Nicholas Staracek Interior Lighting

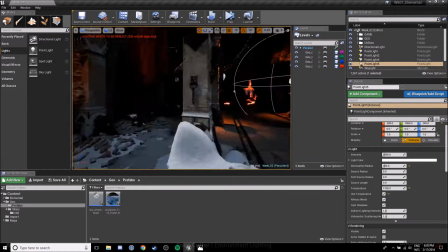[3:59]
as you can see the back of this castle is a cave and
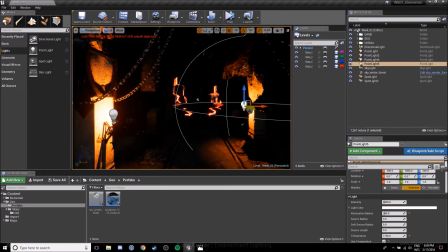[4:04]
the light that's coming in from this ruin area at the start is brought in from the sky
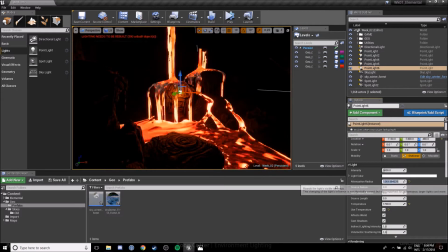[4:12]
and you don't want that necessarily to make it all the way into the back of this cave which is why i'm bringing in
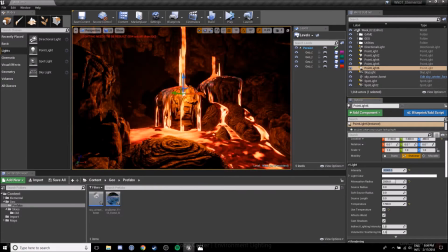[4:21]
these omni lights to fill out fill out the cave and
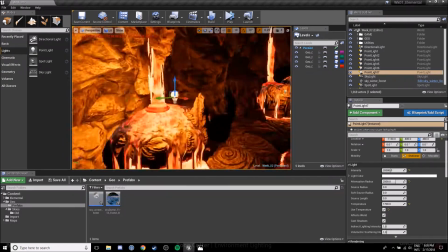[4:27]
put some light into this lava so at
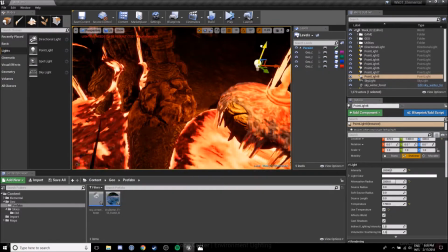[4:31]
the moment i'm just setting these up just doing a really rough block out trying to get some
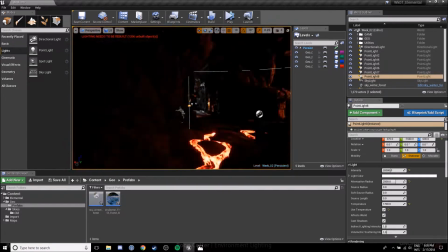[4:36]
trying to get some light into this cave and give it a bit more character so that you can actually see what's going on so the
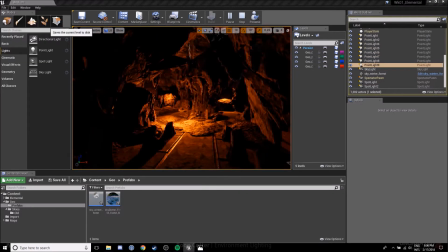[4:48]
the big things that I've that I've been focusing on with lighting the interior is that the
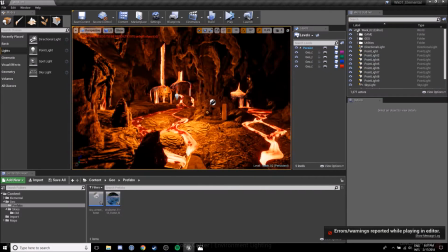[4:55]
the methods that I've used to light it are not
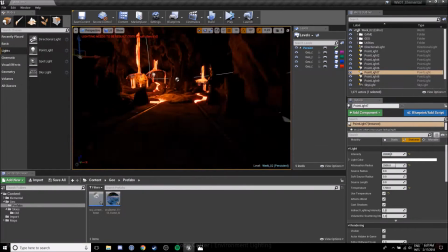[5:02]
always going to be realistic they're not always going to be
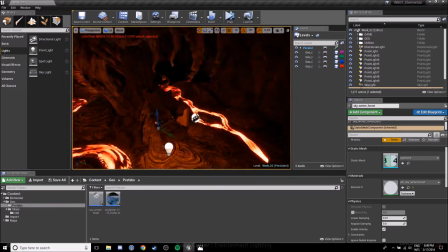[5:10]
true they're not going to be logical and most of all they're not going to be literal so
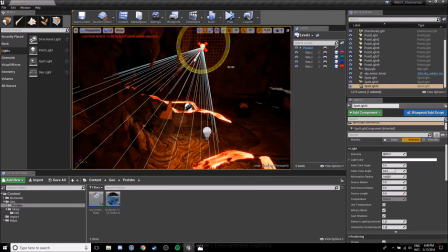[5:14]
a good example of that is right now where i'm really shining some shining
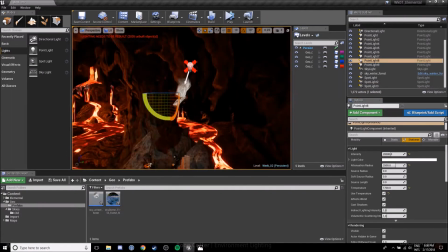[5:19]
some white light onto this throne because it's it's it's an important piece in this
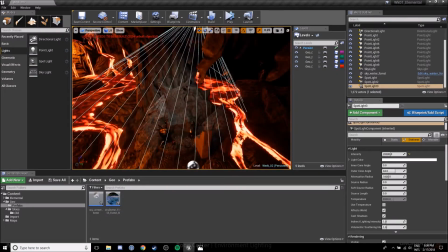[5:24]
scene um and even though this light that's
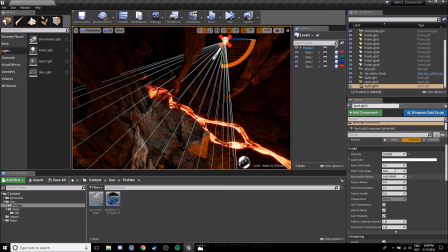[5:29]
being shined onto it isn't natural it couldn't it couldn't possibly be there
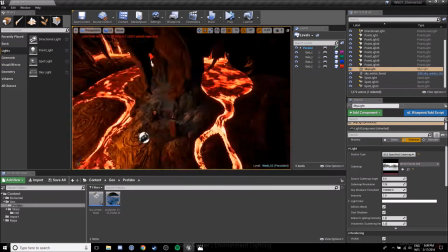[5:35]
unless there was a light fixture which doesn't make sense in this scene as you can see by the
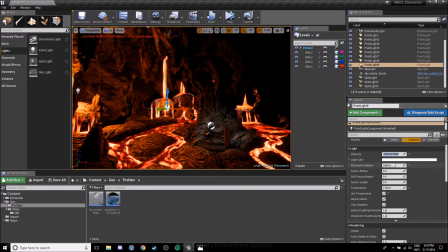[5:43]
geometry but as you can see here when you adjust it and you and
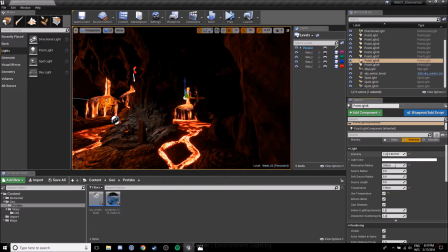[5:48]
you work it together with the other lights around it and you work on your contrast and your shadows and just the color you get some really interesting
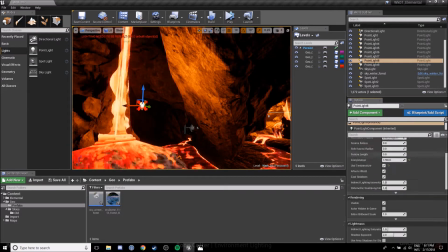[5:57]
some really interesting things happening with your scene and you'll find that when
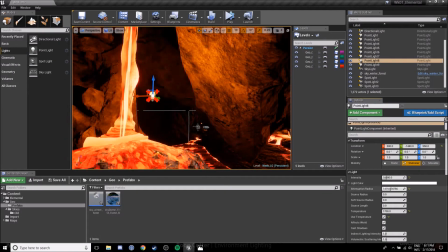[6:03]
players move through it, they're going to be drawn to these points of interest, which is really important in games.
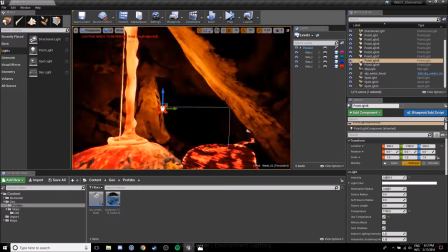[6:12]
So just trying to fill out the scene a bit more here.
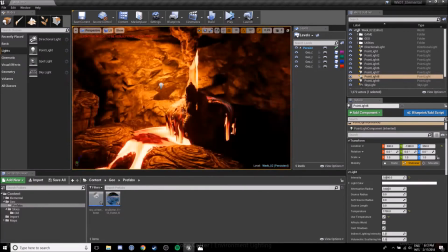[6:16]
Not too much, I am going to come through and do some rim lighting and some field lighting just to get a bit more character,
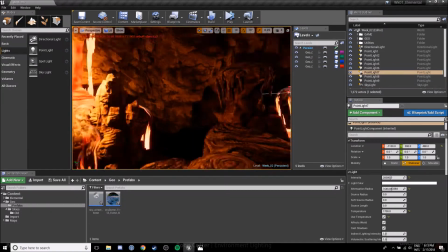[6:23]
maybe up the intensity and fill out this cave's interior a little more than it is
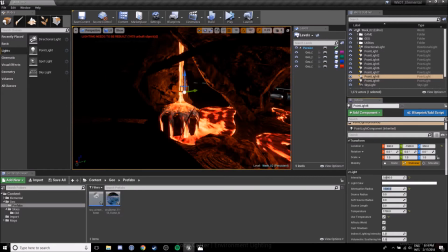[6:50]
it's also important in this cave that there's um
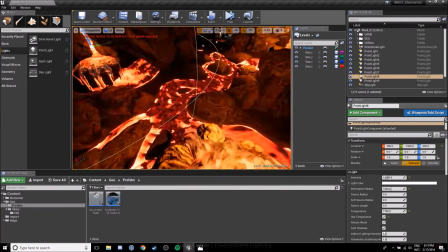[6:54]
there is too much to be lit, which is we just realise when you're lighting interiors especially
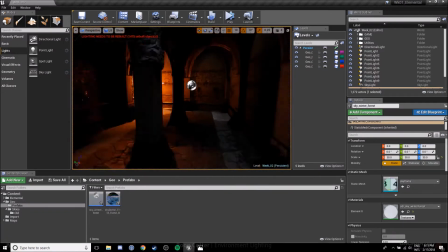[7:01]
cave interiors for that matter I imagine um you don't want the whole space to be lit because then it's not intriguing,
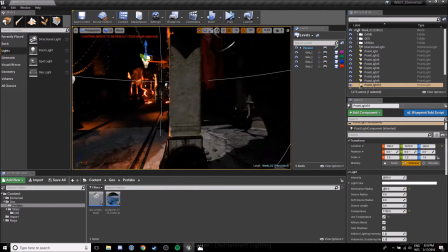[7:09]
it's not interesting it just it's too it's too
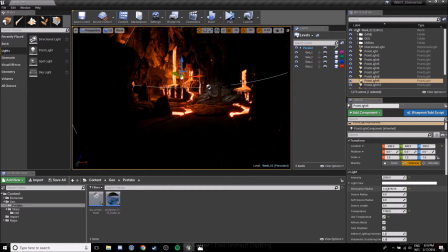[7:15]
fake I guess you want your line to be realistic as you can see here with this with this initial Omni
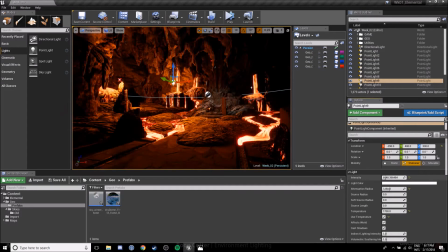[7:23]
light here by extending its radius the the the light
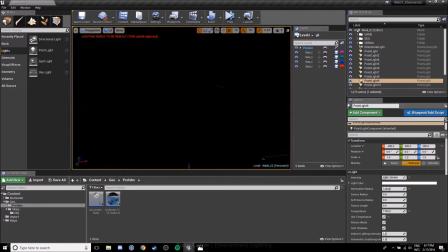[7:29]
from it comes out further and it generates this really interesting contrast with the shadow
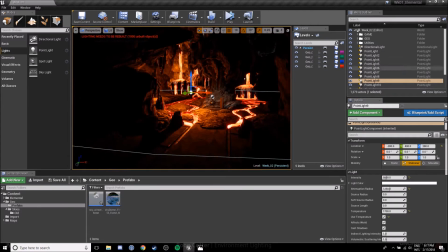[7:33]
as you enter in and it's overall intriguing but you don't want to lose those shadows because that's what generates the interest more than the light does
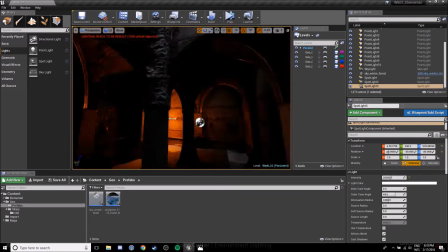[7:42]
and just doing a few touch-ups
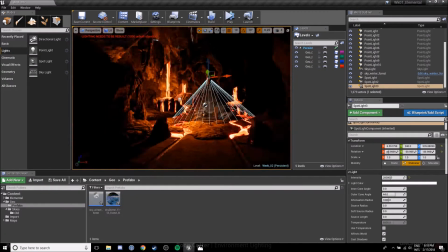[7:49]
here trying to trying to really focus in on that shadow that dungeon's probably a little dark but the thing is
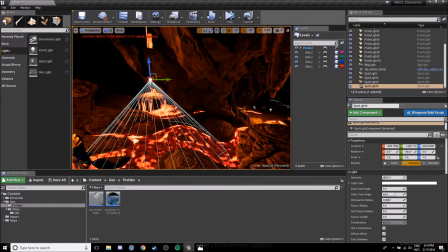[7:56]
is that this is this is a block out before my initial building path so
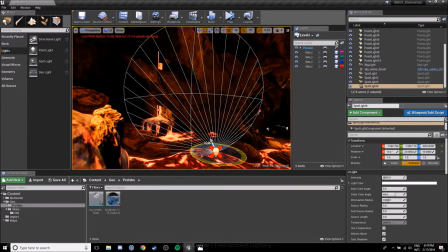[8:01]
I haven't compiled the lighting or anything doing some rim lighting here trying to really shine
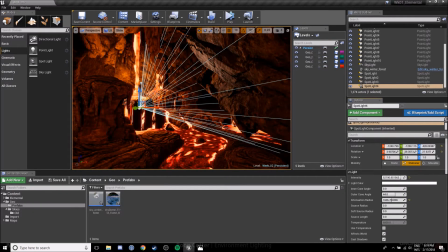[8:06]
on this big rock fixture in the middle changing the temperature so that the colour is the same as the rest of the cave.
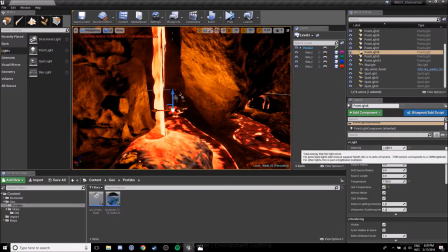[8:19]
So this way, if and when a player were to move through here,
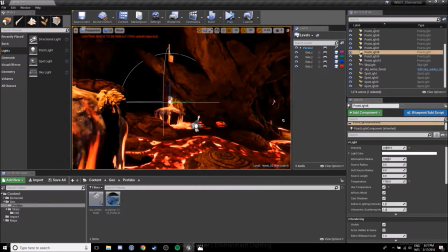[8:25]
there would be more emphasis
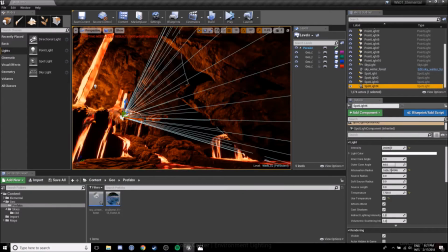[8:30]
on this central structure when you round that initial corner.
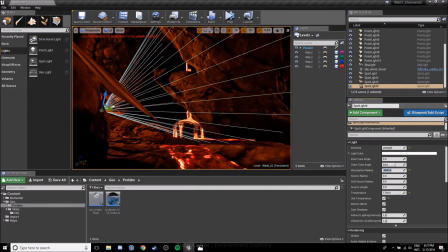[8:37]
And same here, you can see that the lava would be emitting natural light from it, from its colour,
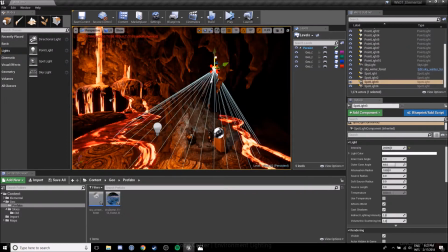[8:47]
and even though I'm using a spotlight which isn't literal in how that rock would be lit by the lava,
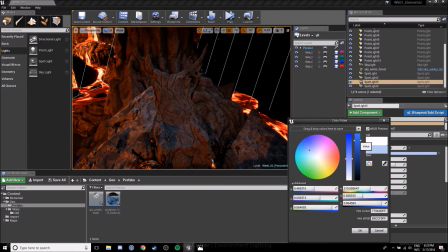[8:55]
it gives off the same impression.
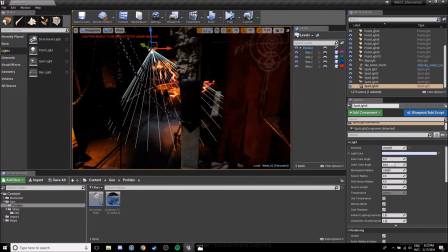[9:00]
doing some adjustments, getting some really nice spec highlights on the armour in this scene.
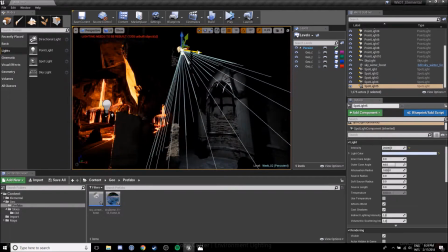[9:07]
So here's another example of non-literal lighting,
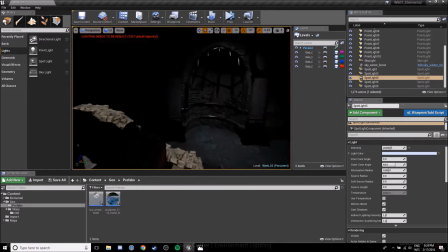[9:14]
just going through on this side of this main room, giving it some feel lighting,
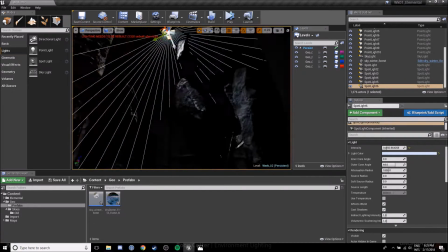[9:23]
because otherwise it's just black and it's not attractive to the player um
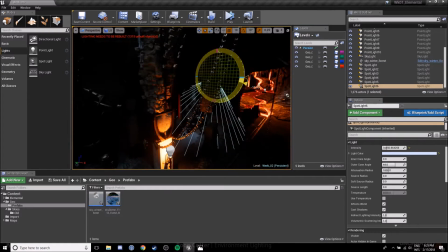[9:29]
and same here with the left side where there's a lot more armor there's this there's these weapons these
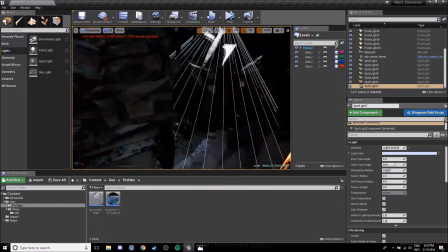[9:35]
shields these armor plates um piles of rubble uh tapestries all
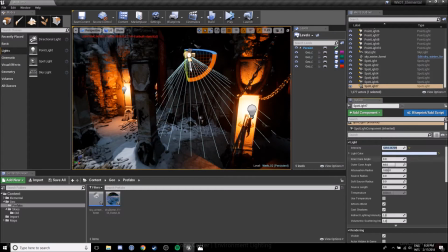[9:40]
all sorts of things you want to you want to highlight them to the player they may not
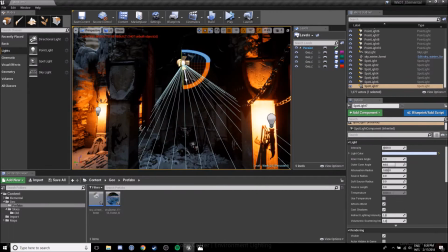[9:46]
be interactable but they are interesting features of this environment and if you're
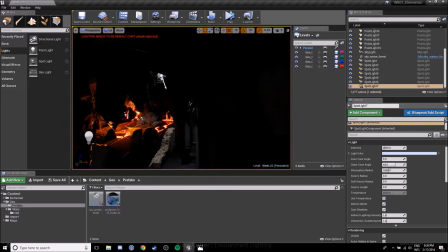[9:52]
working with environment artists texture artists and all this all those other roles
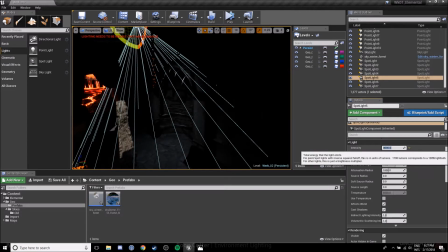[9:58]
that go into into building
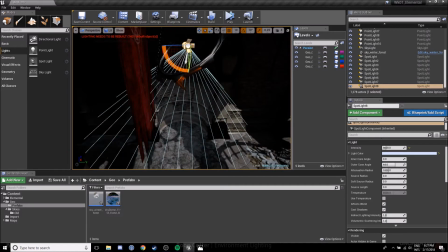[10:00]
building the environment building the level um they're putting the work to to to make these pieces to fit out this space
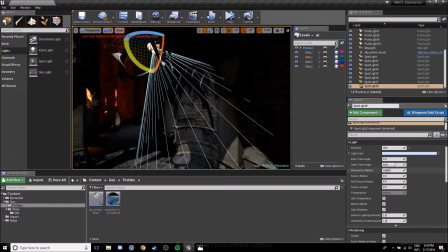[10:09]
and you want your players to experience that um and
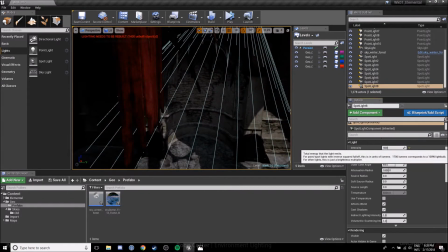[10:15]
that's why we go through and we do things like fill lighting which again aren't natural but natural
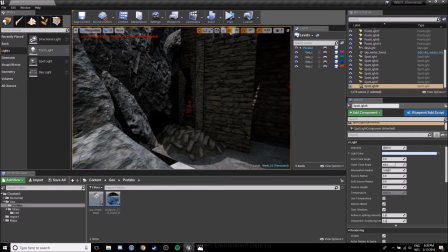[10:21]
light has its way of filling out spaces and to do that we can use techniques like
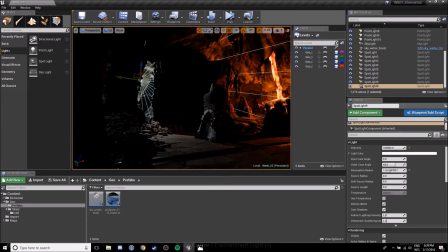[10:29]
spotlights at interesting angles and for instance here I'm trying to get some really nice natural light through this crack and this is going to be a really really strong focal point for players when they move through
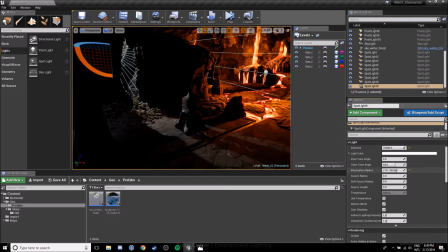[10:44]
this starting room.